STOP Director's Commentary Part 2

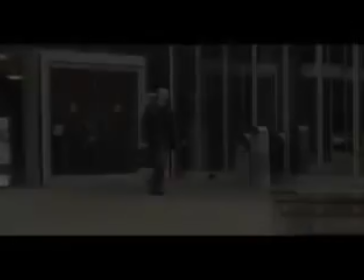0:00 that's Victoria Becker,
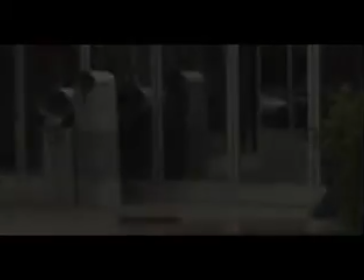0:01 who has sold this time device to X. And this next scene here, it sets up some of the science fiction here.
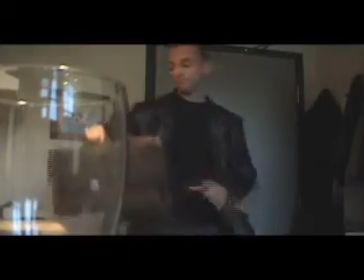0:09 We, of course, had to do all of our special effects using whatever we had available.
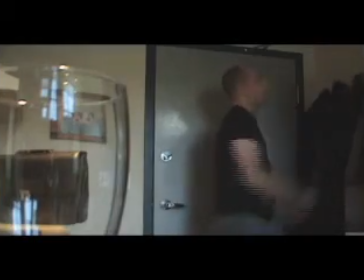0:15 The beginning, when you see Steve appearing in this time frame,
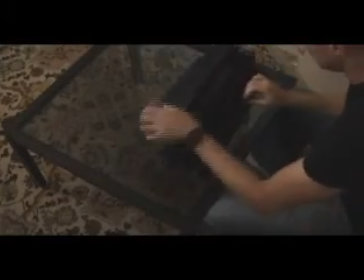0:20 we actually used some morphing software to create the sense of him coming out of a time tunnel.
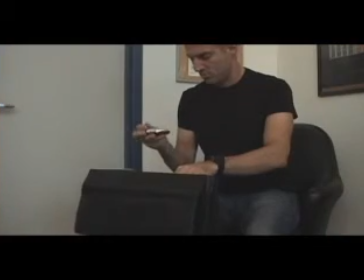0:25 In this next scene, we used some stop motion and some green screen in order to
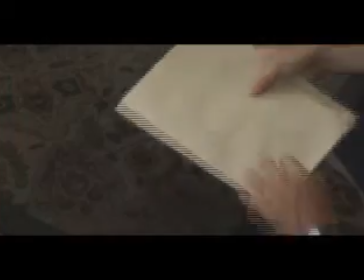0:36 get the sensation that Stefan's character X is stopping time.
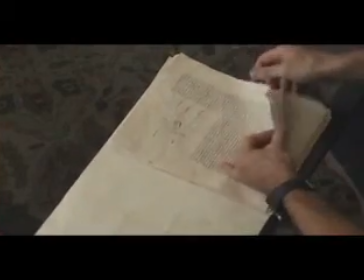0:42 So right now he's taking a look at the basically the coded instruction manual for this time device.
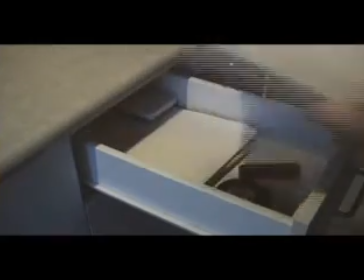0:50 So he was able to get the NSA codes he needs to decode this from a dead NSA agent.
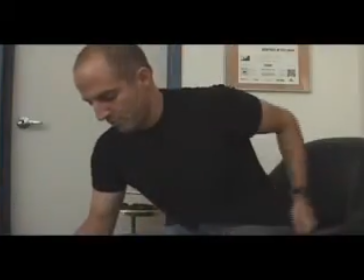0:59 So he's decoding it right now and figuring out how to use the time device. The time devices themselves we got at Radio Shack.
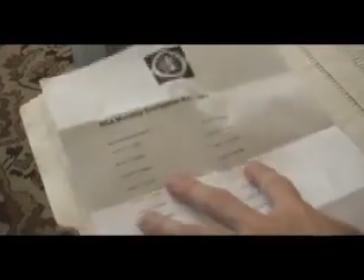1:06 They're stopwatches, and
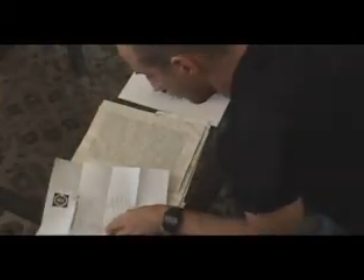1:10 they, I hope, give the impression of a sophisticated yet compact quantum accelerator time traveling device.
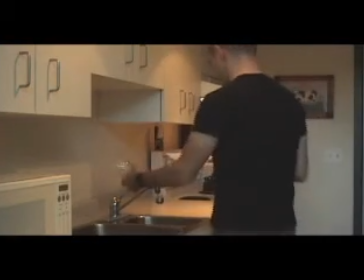1:19 But keep in mind that we paid $600 for this entire movie.
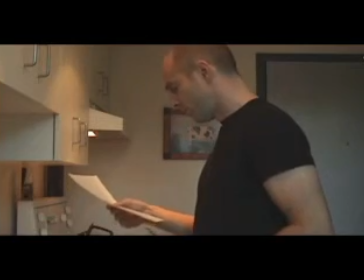1:24 So he's reading this and he sees, oh my goodness, it can stop time.
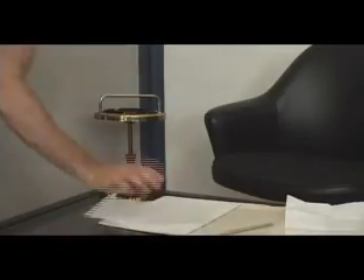1:28 So because he's a very focused individual, he leaves the water running, which a lot of people have commented on,
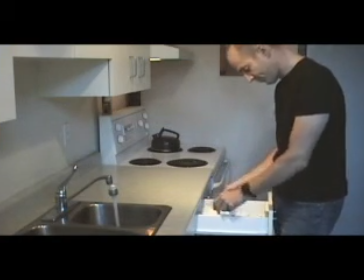1:35 but it definitely allows us to create the effect of time stopping, because otherwise we don't have anything that's frozen in space.
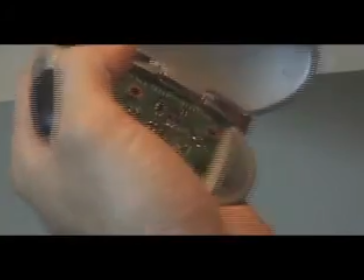1:42 So he turns it on, I guess overrides the safety or something like that, and triggers the device.
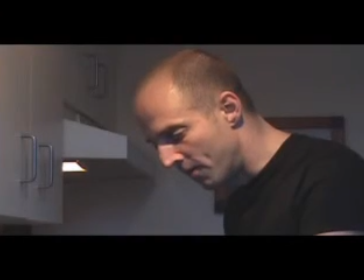1:51 So we show the water stopping. We have a sound effect that makes it sound like time is slowing down.
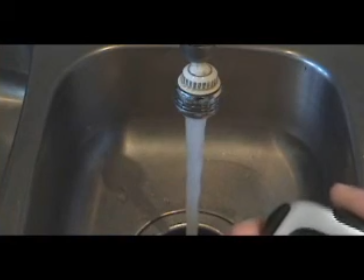2:00 This one we used with a green screen.
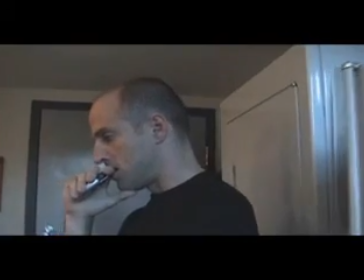2:02 We had a frozen picture of the water and a hand moving around in front of a green screen, which gives the impression that the water is frozen but the hand is moving.
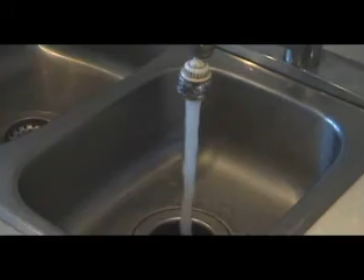2:10 So a little bit of a frozen time effect there.
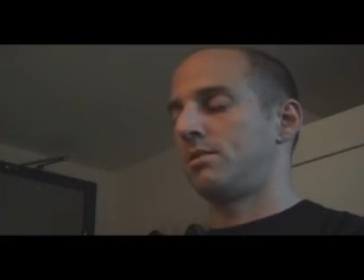2:15 And time starts up and X realizes what he has here, and he's pretty happy because that's going to help his job as a professional assassin.
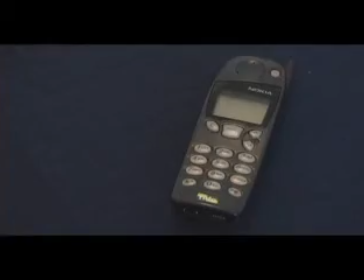2:27 We shot this movie with a single camera,
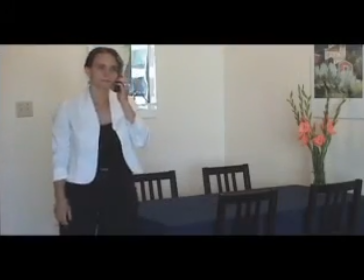2:30 so every shot you see was basically shot by moving around the camera.
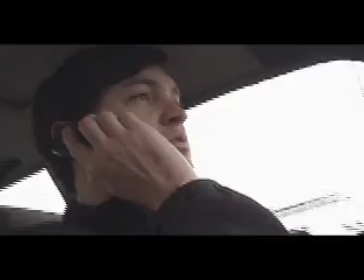2:36 So we had multiple takes of
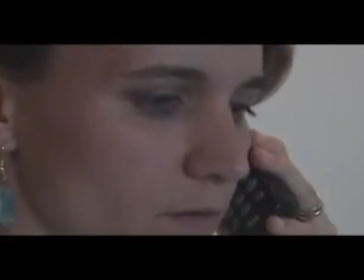2:41 each piece of each scene and put them together using Sony Vegas
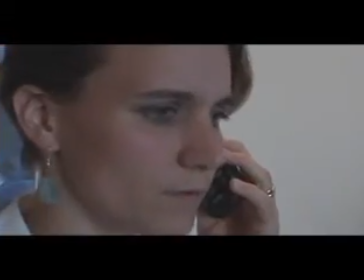2:48 5, and the whole production process worked quite well. Although technical problems had plagued this entire production,
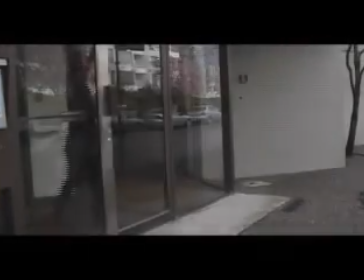2:57 and it was basically due to a insufficient technology investment.
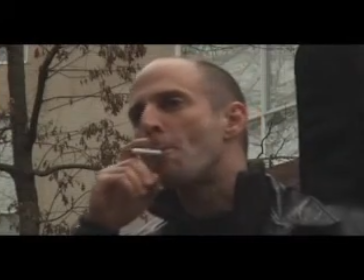3:04 One of the big problems we had was finding a good video editor.
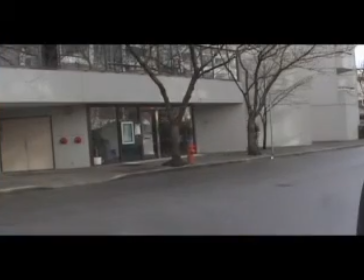3:08 I'd started out with one called Pinnacle Studio 8.
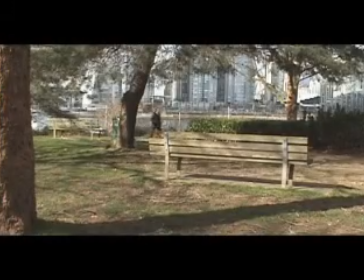3:13 It was terrible. It constantly crashed, caused me to have to re-edit the movie several times.
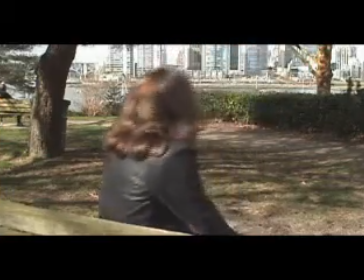3:20 I don't recommend Pinnacle Studio. Then moved to one called Video Wave, which was better, but did not have the audio capabilities that I needed.
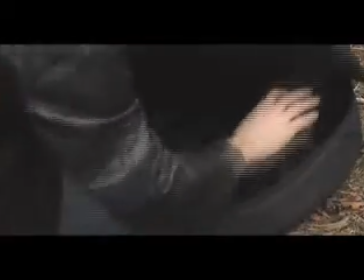3:29 Then I moved to Sony Vegas 5, and it's been great. Although the original
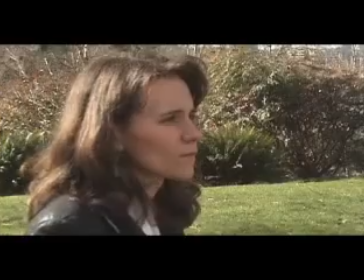3:36 edits needed a more powerful computer, so once I upgraded my motherboard, well, we were in business.
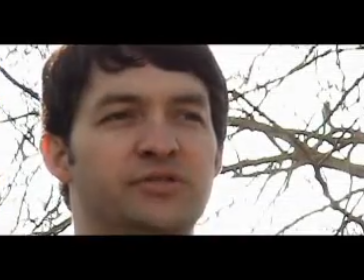3:41 The scene you're seeing here, we filmed at the local park.
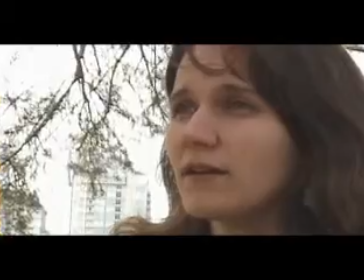3:46 Stefan putting the gun together was a source of a lot of stress,
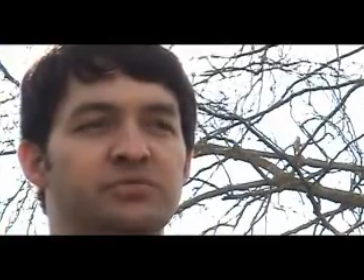3:53 because we had to make sure that no friendly neighbors would call the SWAT team and let them know that there's a sniper in the hills.